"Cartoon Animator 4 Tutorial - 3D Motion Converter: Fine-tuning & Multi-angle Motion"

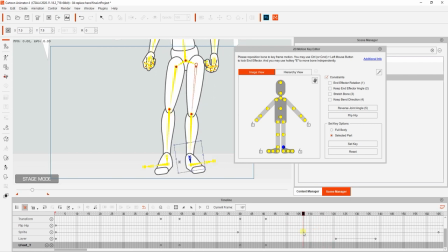There are a couple more situations further down where an identical issue will appear, so all we need to do is repeat the same process by first setting the keyframes around the issue you want to fix, then going in and adjusting it at a couple of points in order to maintain the proper alignment.
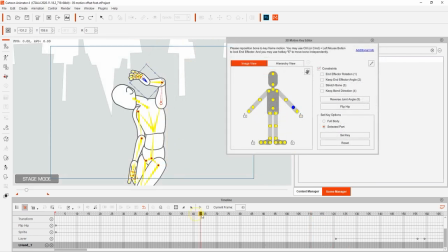Let's take a look at the arm now. In this area of the motion, the forearm bone looks a bit short, so let's add some keyframes around that and get in there to adjust it. Here's a little tip you can use when adjusting the bone position.
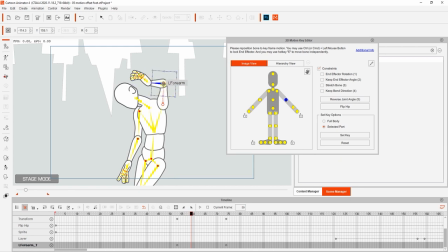If you hold the E hotkey while moving a bone, then only that bone will be affected and not the child bones, utilizing human IK. This is very useful in situations like this where you may want the hand to remain at the same position but the elbow to move back further.
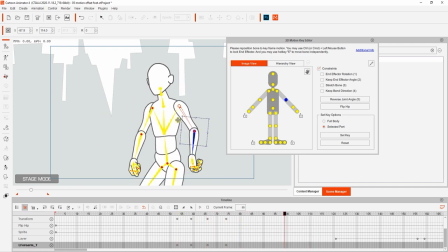Once we finish our 4-key edit, you'll see it look a bit more natural. We can do the same thing for the character's leg as well. You can see that in this case, we're using the shank bone with the E hotkey for movement since we want the toe to remain in the same position.
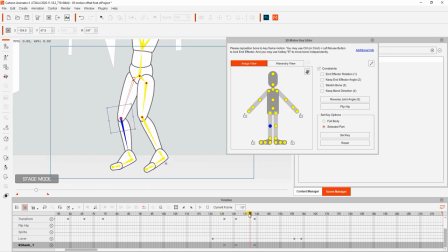This is an invaluable method to learn if you need to do extensive motion offset editing with the 2D Motion Key Editor. Now that we've finished refining our animations, we can enhance the look further in a couple of other ways.
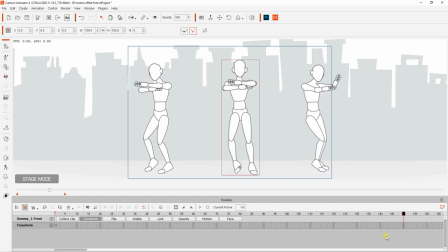Since our middle character would likely be closer to the camera in this layout, what we can do is at frame 1, click and drag the bottom arrow of the selection box and drag it forward on the Z axis to create an illusion of depth on our 2D plane.
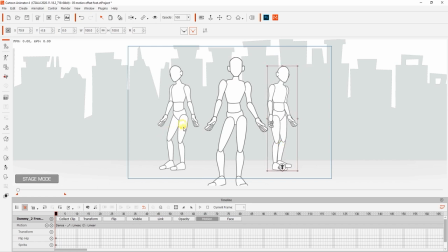We can adjust the position of the other two dummies to bring them partially behind our front dancer. You can also hold the control key to select both of the background dancers to bring them back simultaneously on the Z axis as well.
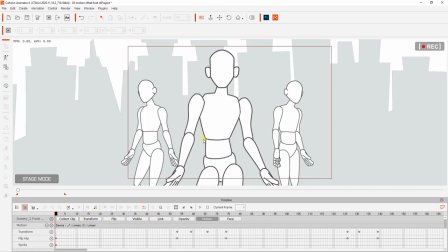Finally, we can add some dynamic camera movement at the end to give our scene a look of a music video. All you need to do is have a simple two-key timeline transition where you zoom out the camera to get a cool look like this.
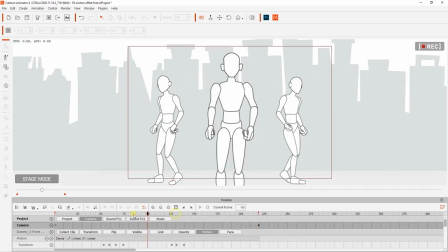You can learn more about it in our simple camera movement tutorials. Thanks so much for watching, everyone.
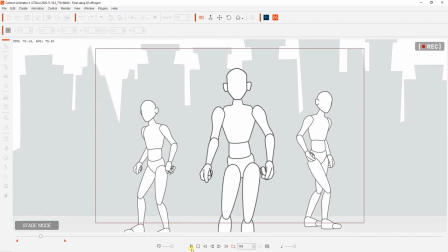Make sure you check out our other 3D motion converter tutorials to learn more about this awesome tool, as well as our forums over at forum.reillusion.com.
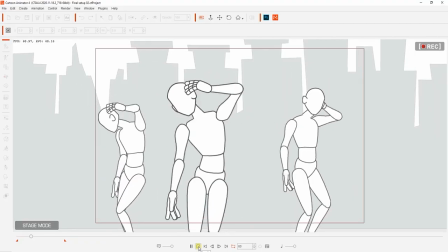I'll see you in the next video.